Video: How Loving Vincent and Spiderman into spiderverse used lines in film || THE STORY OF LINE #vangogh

There are some great artists and directors who understand this part and taking a very a great initiative in order to create something rich, something innovative, like a 2018 release Spider-Man 2 Spider-Man.
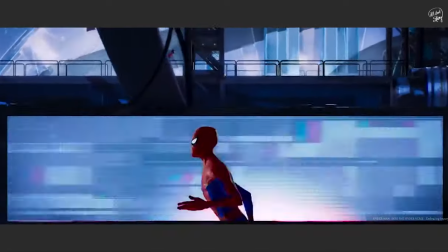[12:39]
One thing we wanted to do with this movie is bring the hand of the artist back, bring line drawings back into it, basically bring more of the art back into it.
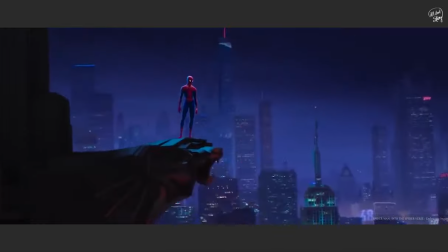[12:47]
So it's not just the computer, it's the hand of the artist in there as well.
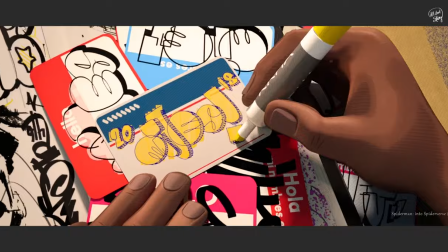[12:51]
127 animators of this film were working on the single fundamental
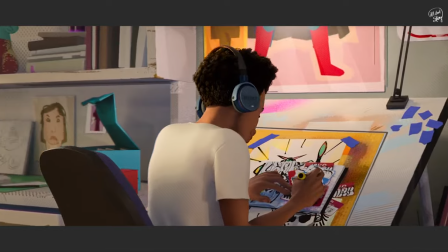[12:56]
that we can make each frame of the movie a comic book page.
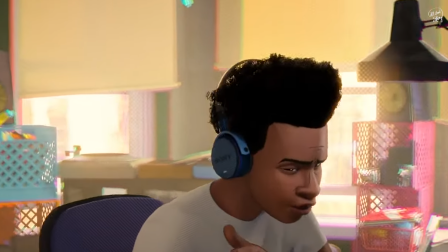[13:02]
If you zoom in you will be able to see the outlines of the character's faces and
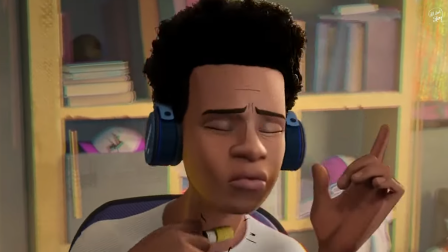[13:09]
if you look more closely you will get the line texture on every single thing. Comic books actually are really expressive because they're hand-drawn.
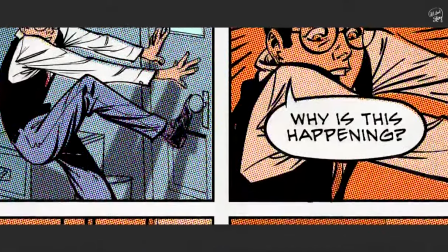[13:20]
Specifically all the characters expressions are drawn with line work and when you have all that line work it's really easy to create a really definitive emotion
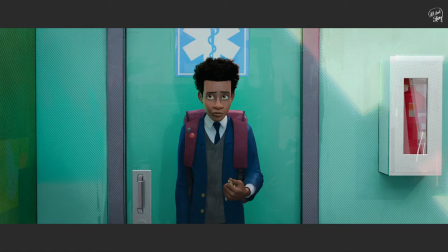[13:29]
you know character raises an eyebrow you just draw that eyebrow if there was a way to keep all the line work on a character's face and josh
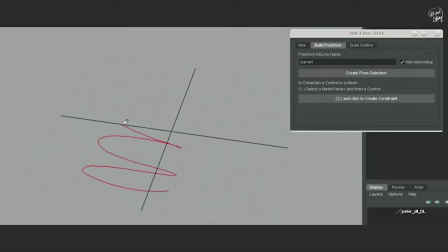[13:37]
beverage and danny their teams found ways to actually animate to create like dimensional
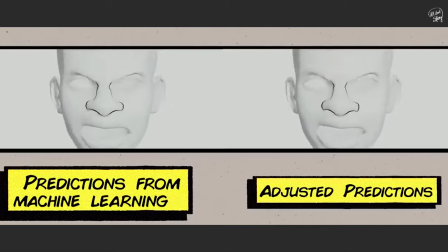[13:43]
line work on the character's face there was no intention to achieve photorealism because
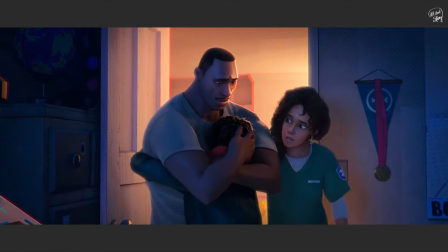[13:49]
we can express more without that and this part made this film different
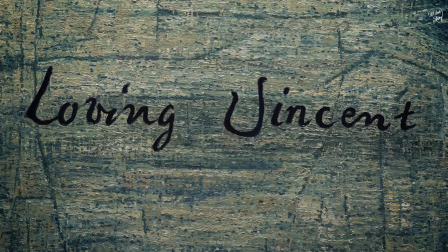[13:55]
from other animated films take another example of loving Vincent the film is entirely
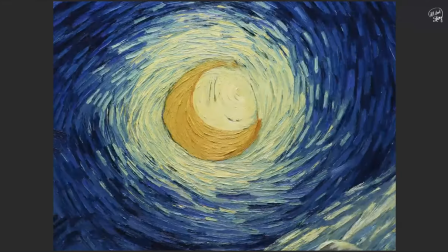[14:01]
made with brushstrokes director and filmmaker Dorotha Kabila and Hughes Weckman
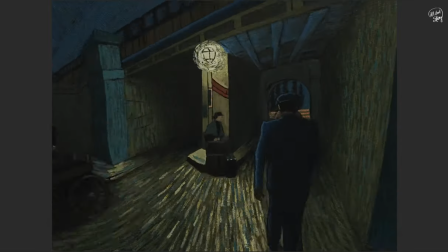[14:07]
did replicate the inner mind of Vincent van Gogh this is the fantastic funer on of the
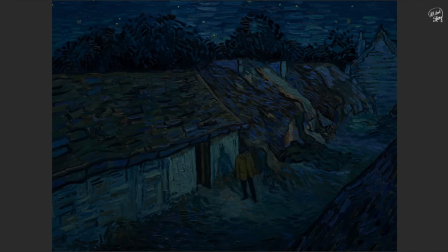[14:13]
creator if lines are stable and if there is no movement that seems time
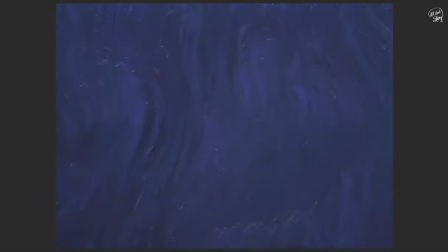[14:20]
is frozen or stopped but when we see vibrating lines are creating that
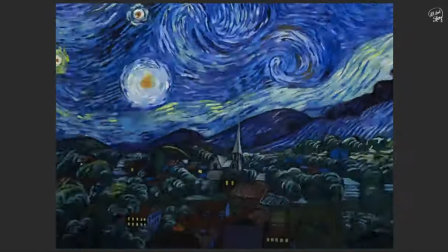[14:26]
sense of glimpse lines are living that the time is
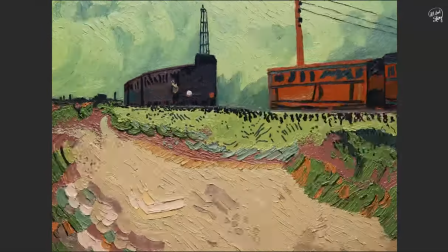[14:31]
passing and everything is fragile the moment you know now will
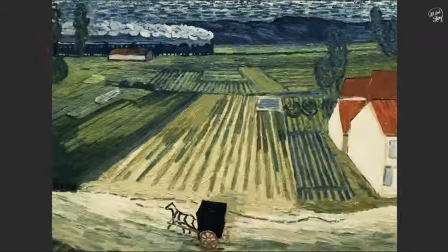[14:35]
not remain the same and that is the perspective of an artist
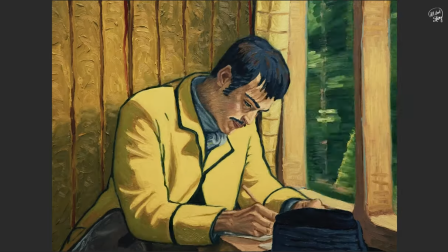[14:40]
that's how you can submerge yourself in the sacred world of the painter.
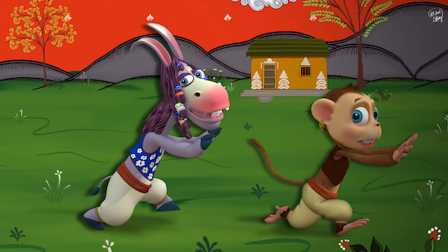[14:46]
Remember that TV show where one donkey, one monkey and a girl told stories,
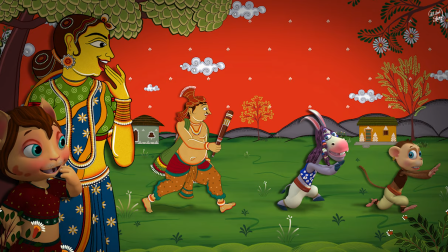[14:51]
told stories about Indian folk art.
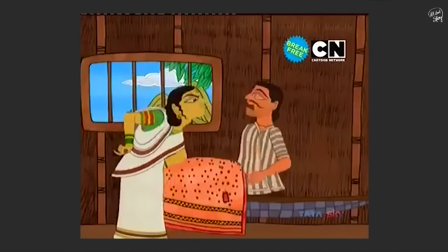[14:56]
The show name was Chris Triss and Balti boy. I don't see that anymore on television.
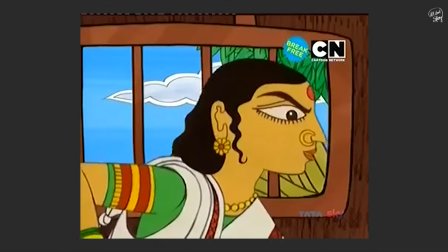[15:02]
TV shows are bombarded by the cheap expressionism of two-dimensional art form.
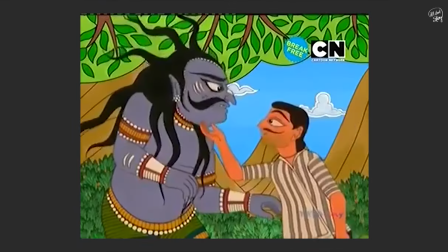[15:07]
It's not a good excuse that children love these TV shows? Well, you presented them those TV shows.
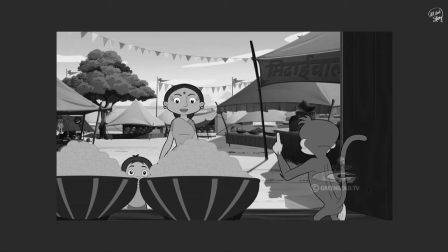[15:15]
Those TV shows like Chhota Bhi, Mighty Raju. Seriously, and the children will never know what good animation can
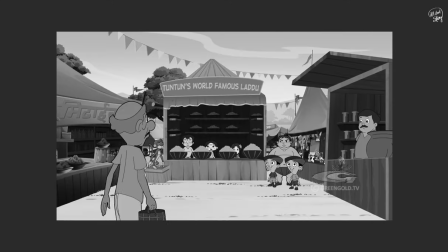[15:23]
do in the two-dimensional art form on the surface of a television.
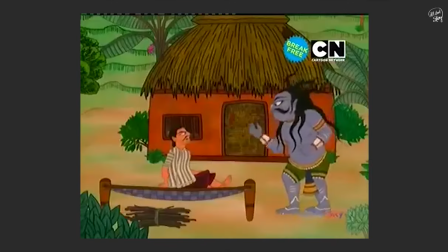[15:28]
When I was little, I was amazed by the animation work done by the artists of TV shows like Chris Triss and Balti Boy.
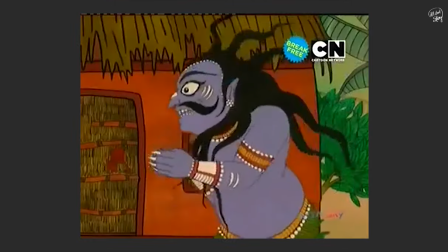[15:36]
Because at that time, it was available for me to access.
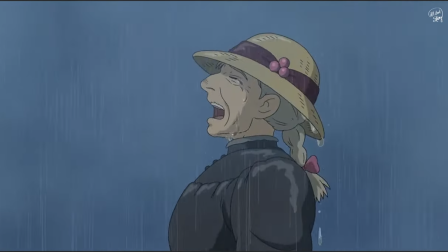[15:41]
Even Japan has its own animation style which we call anime and no one,
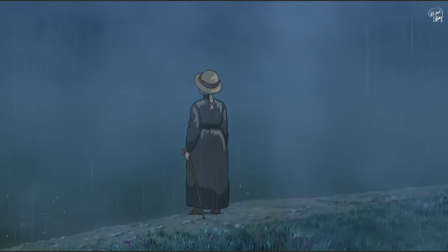[15:47]
no one can produce anime better than Japan in the whole world.
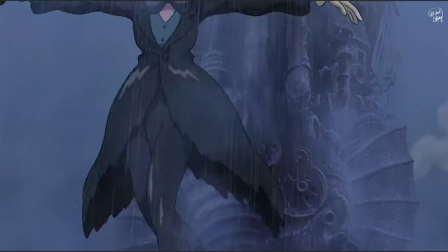[15:52]
It's a constant struggle by the Japanese artists and filmmakers and the denial to the Western animation approach.
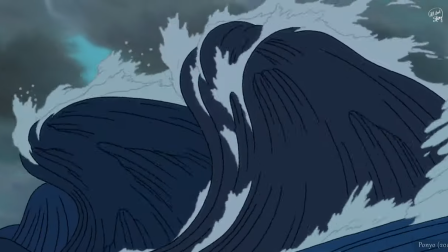[15:58]
It's not the right thing that Japanese animators don't know about 3D animation,
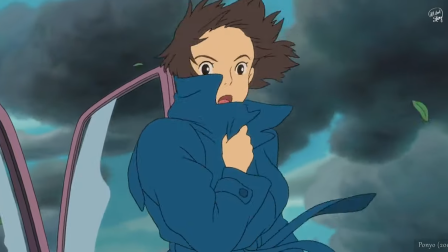[16:04]
they just denied that and And western animations are mostly made for children.
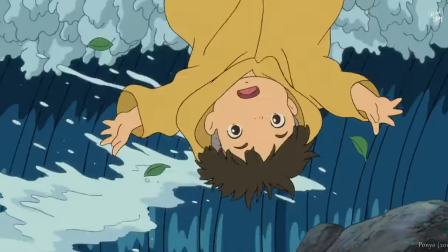[16:09]
But the eastern animation, it meant for all. And that's how they made their own individual style.
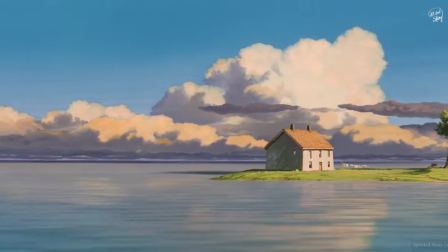[16:18]
Well, India could do that if we had more shows like Chris Triss and Balti Boy.
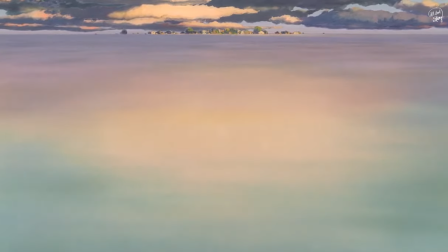[16:23]
But we get Chota Bheem and that's the end of discussion.